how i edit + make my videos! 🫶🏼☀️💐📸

hey guys and welcome back to my channel today I'm gonna be making a video on how I film and edit my videos I'm gonna be sharing some tips and tricks on what I think make my videos better and this video has been very requested so I thought I'd make it today so yeah
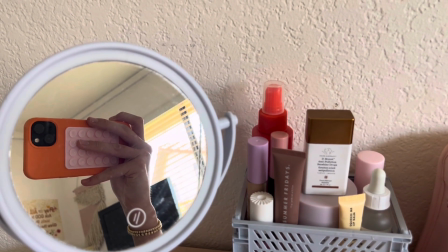let's get started okay so to start this video off I thought I would just share what camera I use to film and what app I use to edit
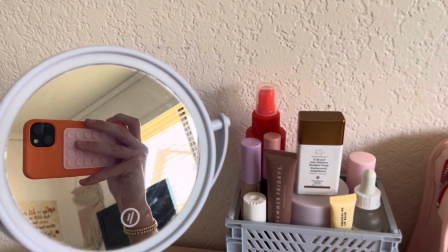so I film on the iPhone 13 and I feel like it's really good quality so I definitely recommend this phone if you want a camera
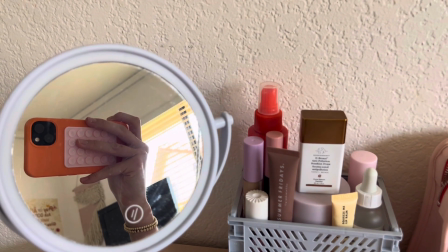with good quality and then also I film on the app
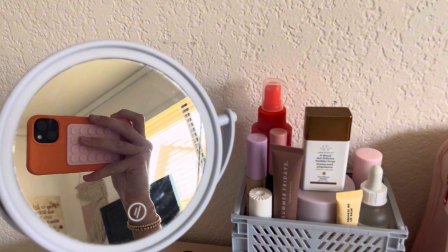camera on iPhone because a lot of people film on the YouTube app but I feel like
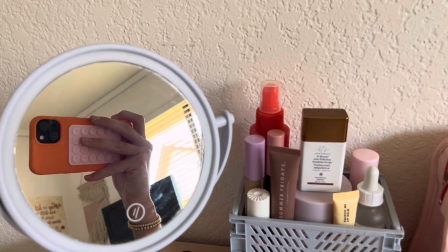it's just it like takes away the good quality so I definitely recommend filming
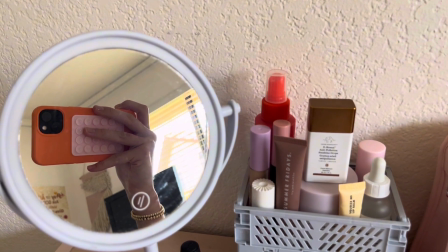on your camera if you don't already and then um i edit on
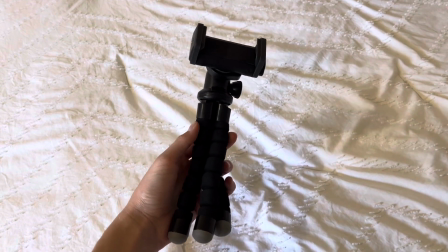the app cap cut okay also i just recently invested in a tripod and i have to say that it is really good for if
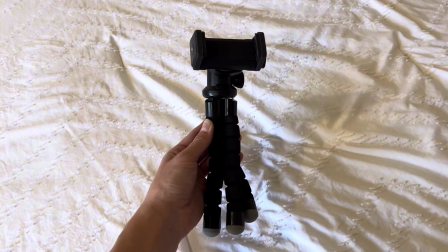you want to film more like steadily if your hand is shaky like mine and even if your hand isn't shaky it's just a lot more like helpful and i
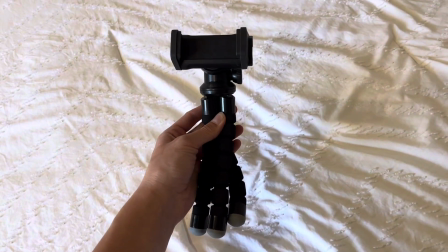got a short one i think i might buy a taller one though because i need to film on higher spots but um i really
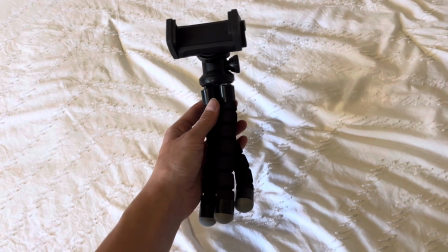like this tripod and you can find um some good ones on amazon for pretty cheap okay so now we're just going to be moving into the portion of the
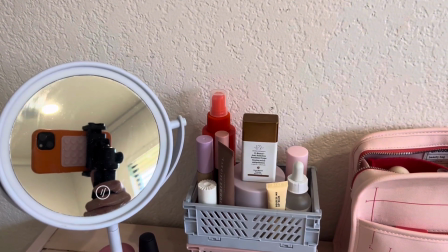video where i kind of just like pretend like i'm making a video and hopefully this will give you guys some help on how to
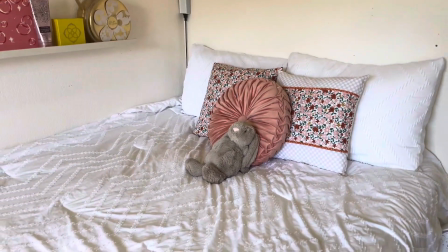make better videos okay so first off when i'm making a video i like to kind of show where i am so whether it's like a few clips of like
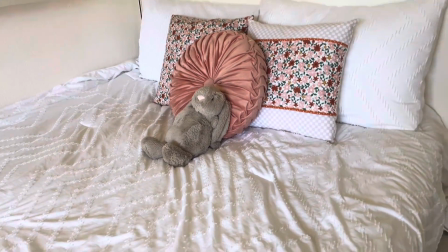your bed or it's like maybe like your nightstand or something you just want to like
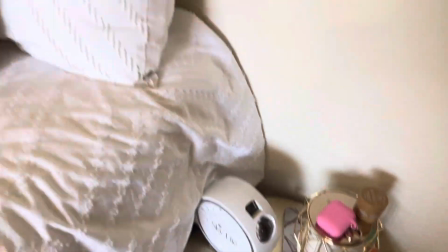kind of like show where the video is so like for example this video would be in my room
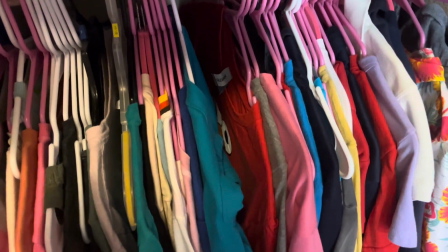okay so now um this would be like the part where i'd pick out an outfit and if i had good lighting in my closet maybe i would
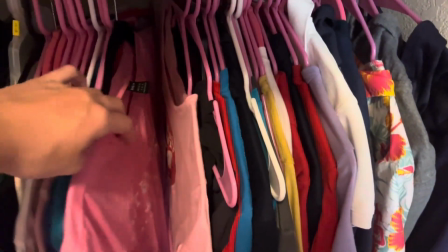film in here but also it's just low-key really messy um so yeah this is going to be a very rare sighting of you guys ever
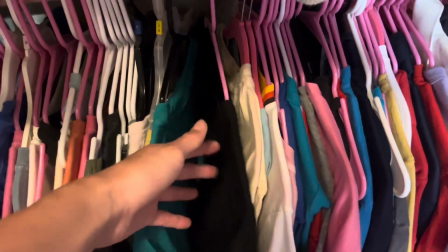seeing my closet but maybe if i ever clean it out one day i'll do like a closet tour or something if you all be interested but anyways that's
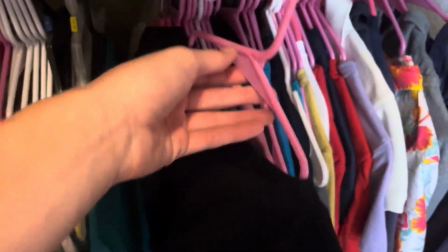not the point of the video so i'd like pick out an outfit to show um in the video and then i'd go like place it
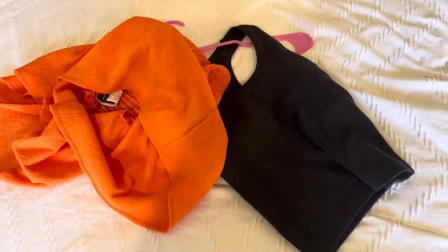out inside my room um okay so now i've picked out the outfit and first thing you're gonna want to do is you're gonna want to
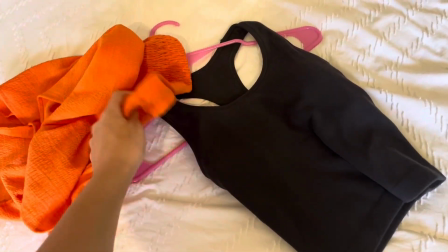straighten out the clothes because it just makes it look like a lot more presentable than rather it being all like bunched up on top of each other so
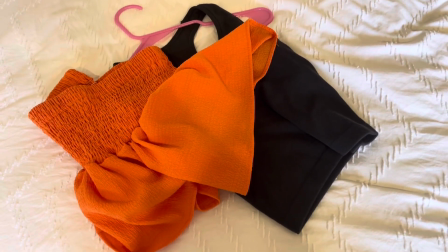um if you guys don't understand what i mean like you could either have like this in your video or you could have something like this which i think like looks a lot
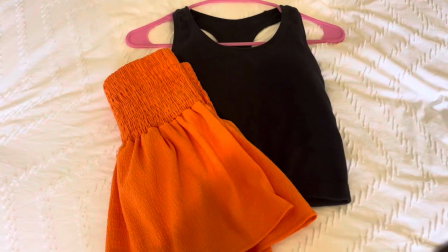more presentable and just better um in general but also you could like fold the clothing or take it off the hanger
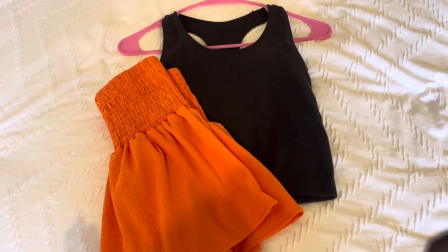just whatever you need to do to make it look more like clean okay so now i'm going to be talking about some transitions for clothing
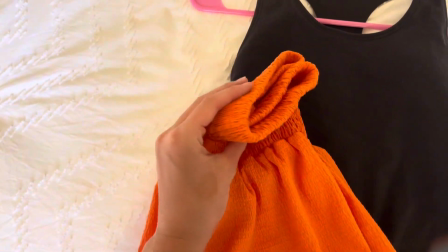so some really common ones are just like grabbing the corner of it and just like placing it down so you're always going to want to use very slow
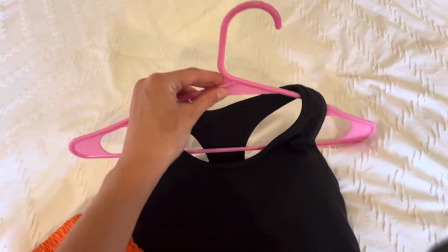motions or if it's on a hanger you could go like follow the hanger like that or like if you know what I mean but yeah those are some
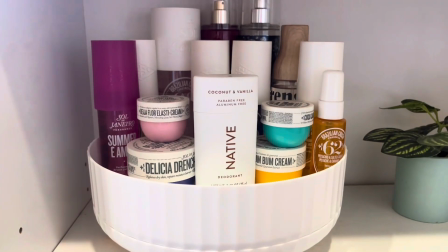like good ideas um of transitions with clothing okay so next I'm going to be talking about some transitions with products that you can do so
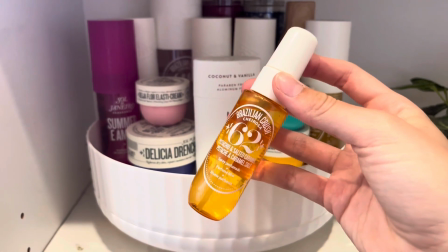I'm just going to be taking this little mini 62 um as an example for this portion of the video okay so starting off I'm going to talk
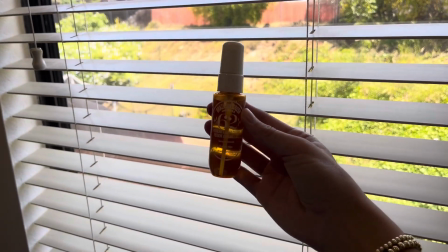about lighting with the product so or like anything in general i guess but like
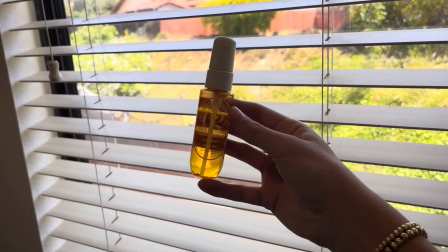see how this product is kind of backlit um like it's not
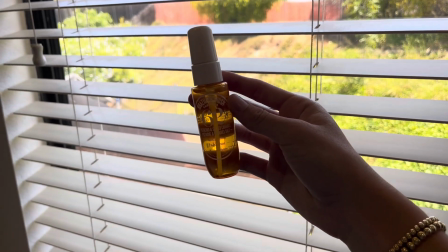it doesn't really look like itself you're gonna want to find the good lighting that makes the product look good but right here there's like a perfect blank wall that
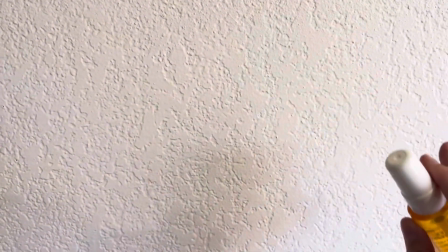makes the product look so good like i just like to have a simple background so that way you can really focus on what's like
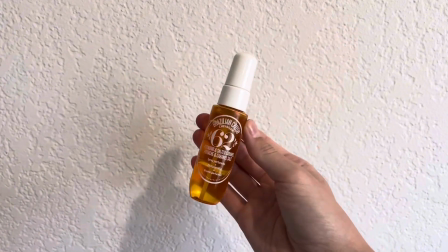the center of attention right now which would in this case be um this perfume so now let's talk about some transitions with
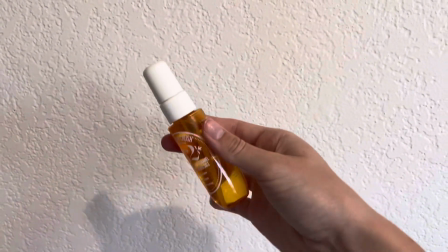it so i only really have like a one main one which is like turning the product i guess so you could turn it like
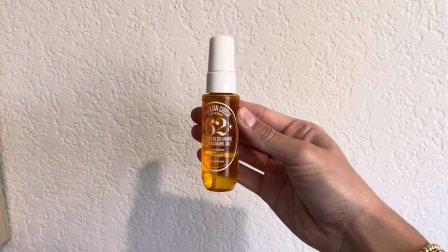up kind of i guess and make sure you're like holding on to the product good because if you just have a loose hand then it's just going
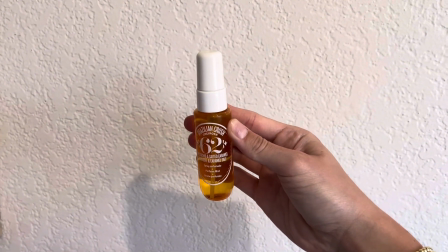to fall out and it's going to look sloppy so just make sure it looks like good and then another one you could turn it from like
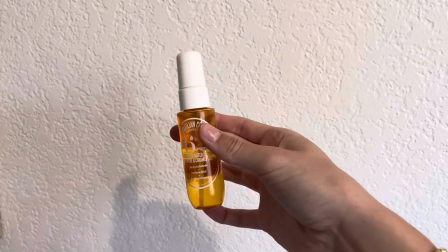this side and then another one some people do they go like
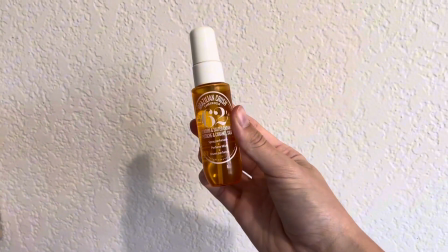that or um you could also just do no transition and just
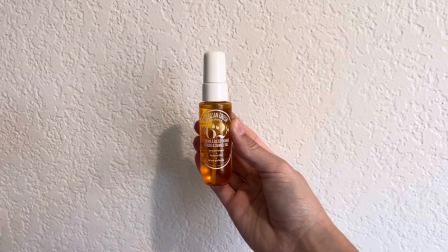like hold out your products and like just make sure that your hand is really steady
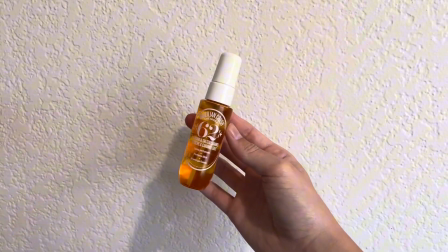so those are some good transitions with products okay and then another tip i have
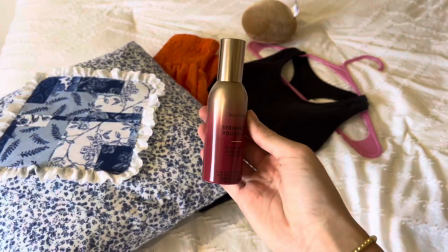for when you're recording so look like do you see this um like i
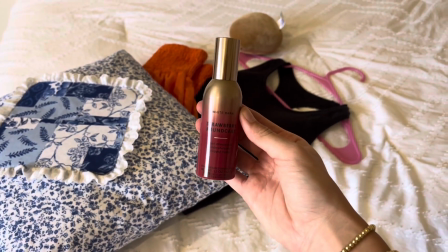don't know i just grabbed this random uh room spray um but like look at
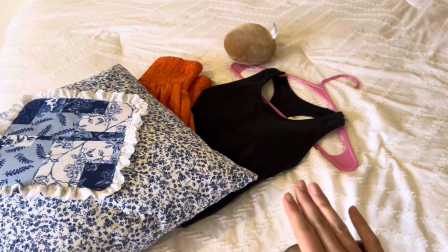this the background is very distracting and it's not like clean
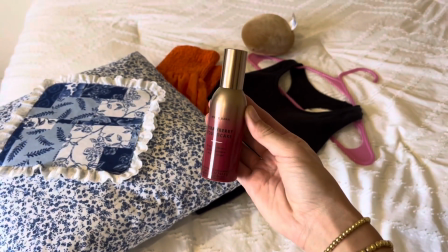which takes a lot away from your um video so you could have this or
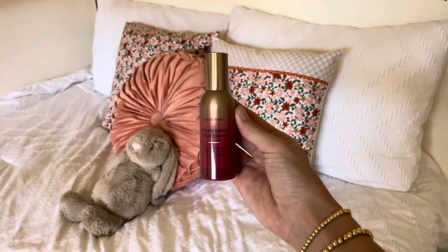you could have this which is like more clean and in place and just like everything looks a lot better so you could really focus on the product
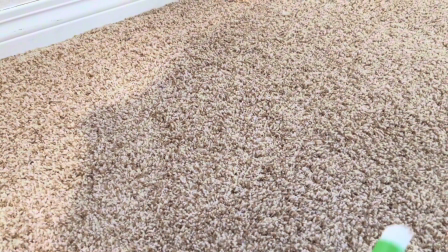and not really the mess okay and the final tip i have for y'all is if you are taking like a product that is not very
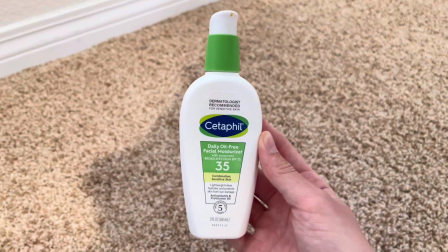popular for or like preppy for example this cetaphil moisturizer
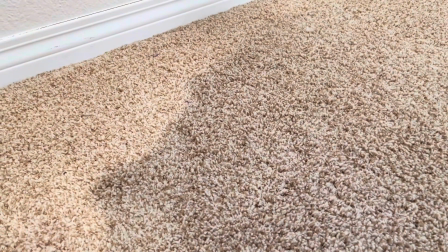you might want to like swap it out with something that's more preppy so
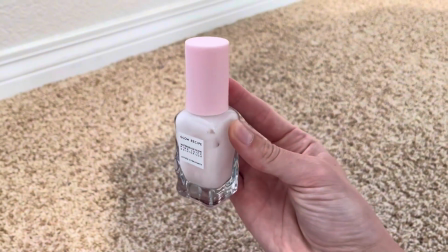glow recipe is very like popular and trendy so you could swap this out
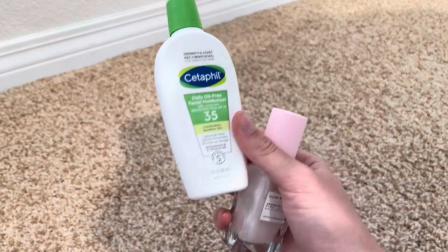for that just like i know it is a lot more expensive but if you guys are
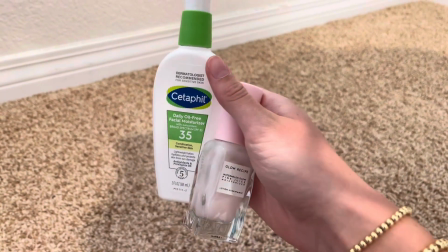willing to spend the money um typically people are more likely to watch your videos when you have more trendy products or like popular
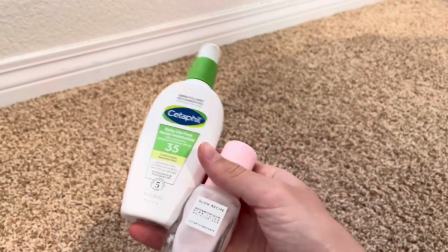products that are not like dupes and also if you guys want me to make a video on like trending products I can so that can give you guys some good ideas for what would be good in a video but yeah okay but now this video has to come to an end and if you guys like this video make sure to like it and subscribe for more content and please comment down below um more video ideas since I always could use more ideas and I hope this video was helpful and i love you all so much and i hope you have an amazing day bye